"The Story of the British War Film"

And it's the best death I've ever seen in a movie. You don't see it happening, but you know, because those rooms are empty, that those people aren't alive anymore.
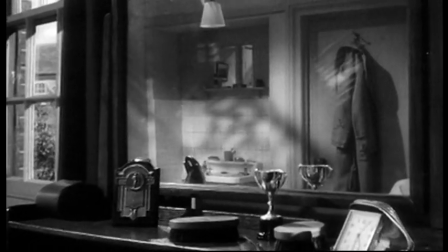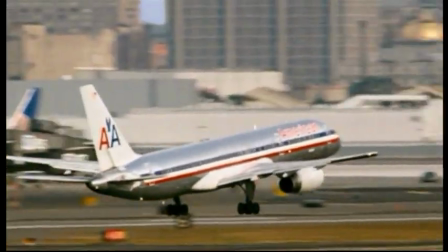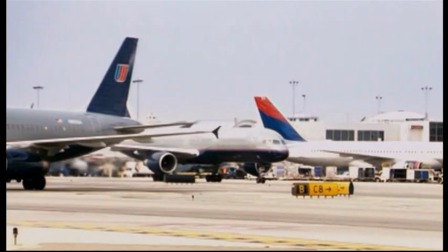9:08 The Dam Busters set out to tell an amazing tale in a largely unsensationalised way.
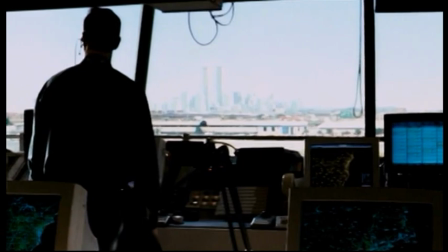9:15 And, 50 years on, that approach to committing war stories to celluloid is still being followed.
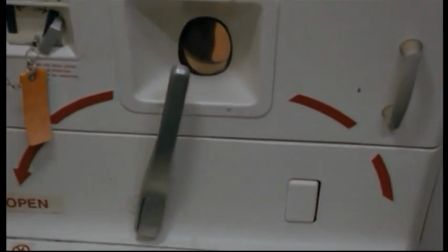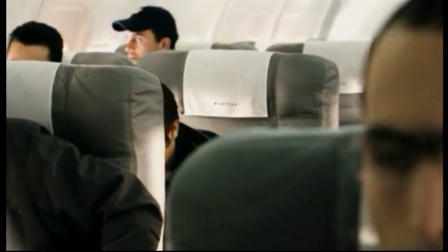9:27 United 93 saw a British director taking an American story and making a very British film about it.
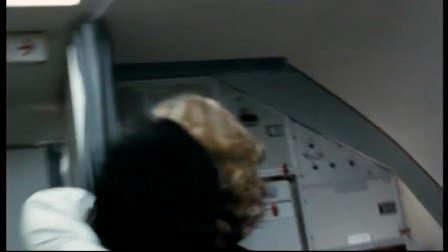9:36 People may dispute whether the war on terror is actually a war as such.
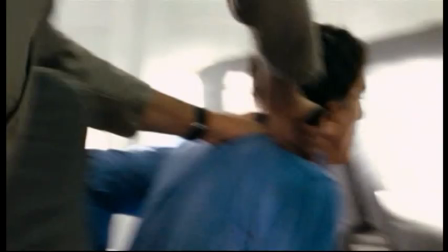9:40 But what's undeniable is that United 93 sits squarely within a tradition of unflinchingly realistic British war films.
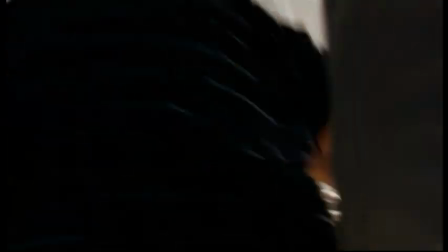9:50 If an American had made this movie, it would have been patriotic and flag-waving, but it's been done in a very subtle way, that there is no front line, there's no battle, it's just the story of people that are caught up in something that has effectively been deemed a war.
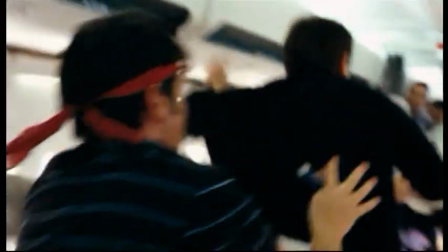10:06 The movie is an attempt to recreate the events on board the one hijacked airliner that failed to hit its target on September the 11th, 2001.
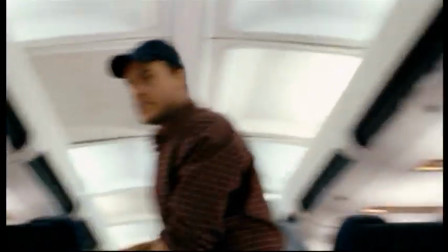10:16 Open the door and nobody will be hurt.
And it made the interior of that plane seem like a battlefield.
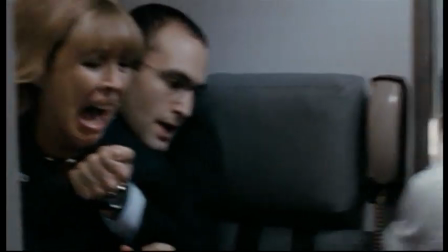10:24 The whole purpose of that film was to look at 9/11 afresh as an event and to allow it to have its true meanings rather than the ones that one particular
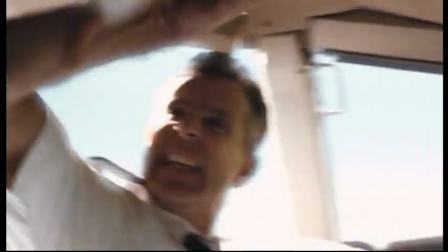10:37 part of the political spectrum has given to it.
What would be nice is for you to come back and see him come in.
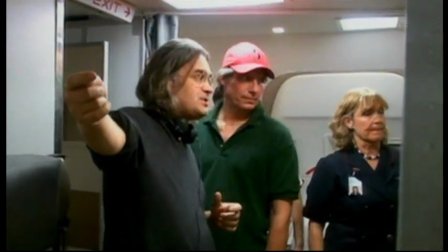10:46 Paul Greengrass is a man with a reputation for making films that bear an uncanny resemblance to stuff that happens when the cameras aren't there.
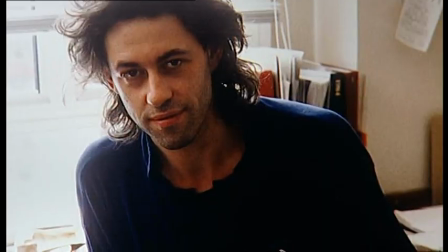10:54 He started his career documenting the real thing, shooting current affairs films for World in Action.
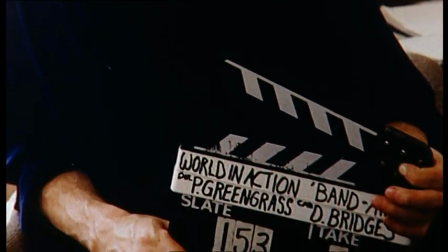10:59 Now he creates the action himself. But it always looks like the real thing.
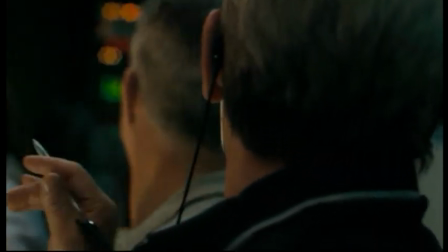11:04 Tom, I'm getting no response out of a United 93. No response at all.
That is quite a British thing to do. There's no strong American documentary realism tradition in the same way that there is in Britain.
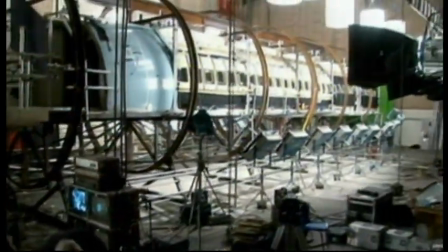11:20 His method was to buy a disused airliner, put it in Pinewood Studios and fill it with an intriguing cast.
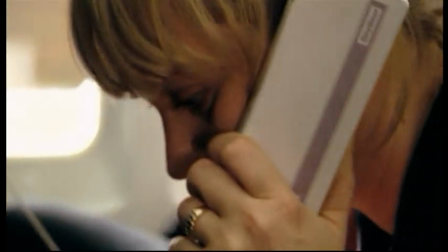11:27 Hi, my name is Sandy Bradshaw. I'm on United Flight 93 from Newark to San Francisco.
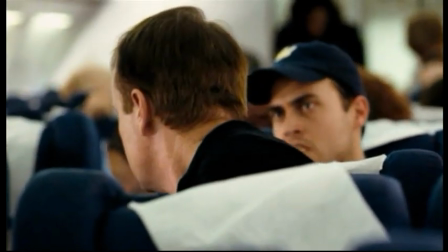11:31 The film's stars are a mixture of real airline staff, actors chosen so that the audience don't recognise them,
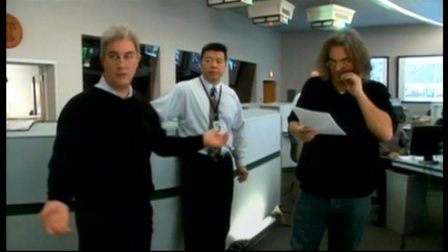11:37 and the actual people who are at the centre of the events of 9/11.
When he tells me that, I then say, I want you to ground stop everybody.
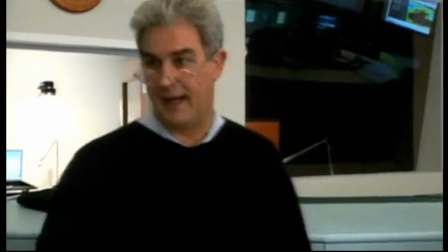11:45 Ben Sliney is the air traffic controller who ordered the grounding of all flights on September the 11th.
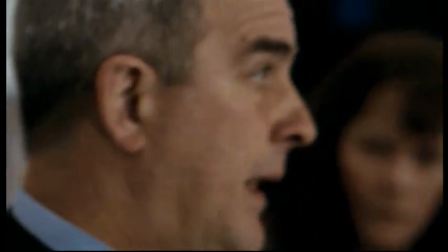11:51 In the film, he plays himself.
Listen, I'm not taking any more chances. We got stuff flying around we have no control over.
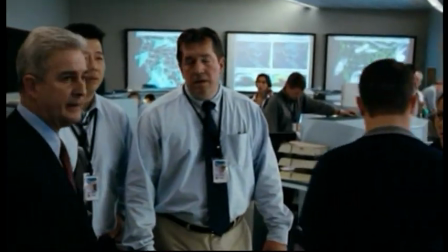11:57 I chose people to play themselves because who would better know how an air traffic controller behaved than an air traffic controller? You were there, show us what happened. That's bound to be closer, more truthful, more realistic, if you like, than getting a bunch of actors to do it.
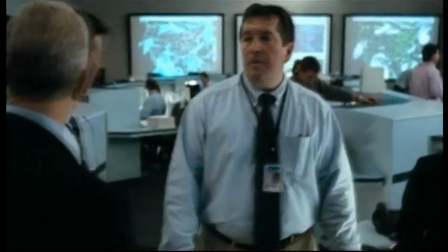12:15 Shut off all the international from Europe, shut off South America, shut off the West Coast.
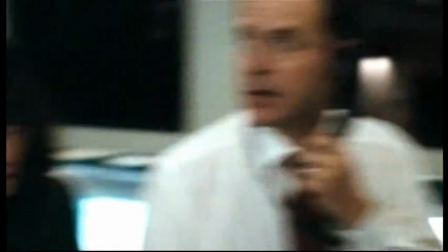12:20 We're gonna shut down the entire country right now? That's right. Listen, we're at war with someone.
Reality comes from saying less, good observation, and listening, rather than pointing fingers and wagging and shouting, let's roll, and that kind of stuff.
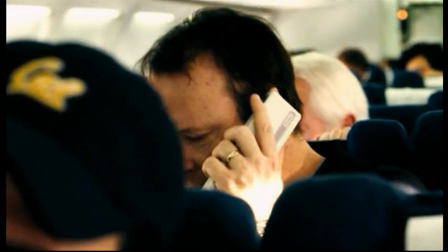12:36 I'm gonna fly it. No one's gonna be okay. What's in that yet?
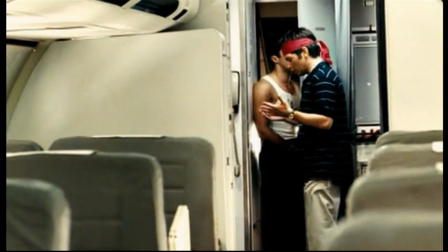12:41 You'd have to have been inside that plane to know what really happened in those hours.
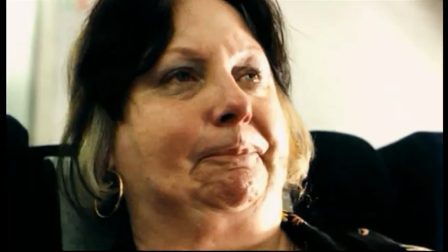12:46 Nobody lived to tell that tale.
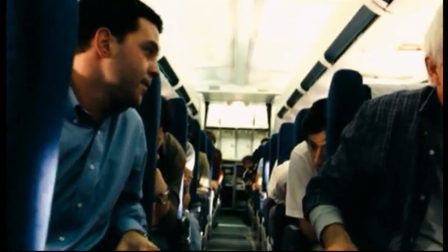12:48 But those words, let's roll, said to have been uttered by passenger Todd Beamer before storming the cockpit, have become part of the mythology of 9/11.
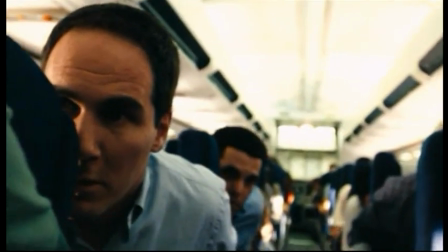12:56 Guys, what are we waiting for? Let's roll. Come on, let's go already.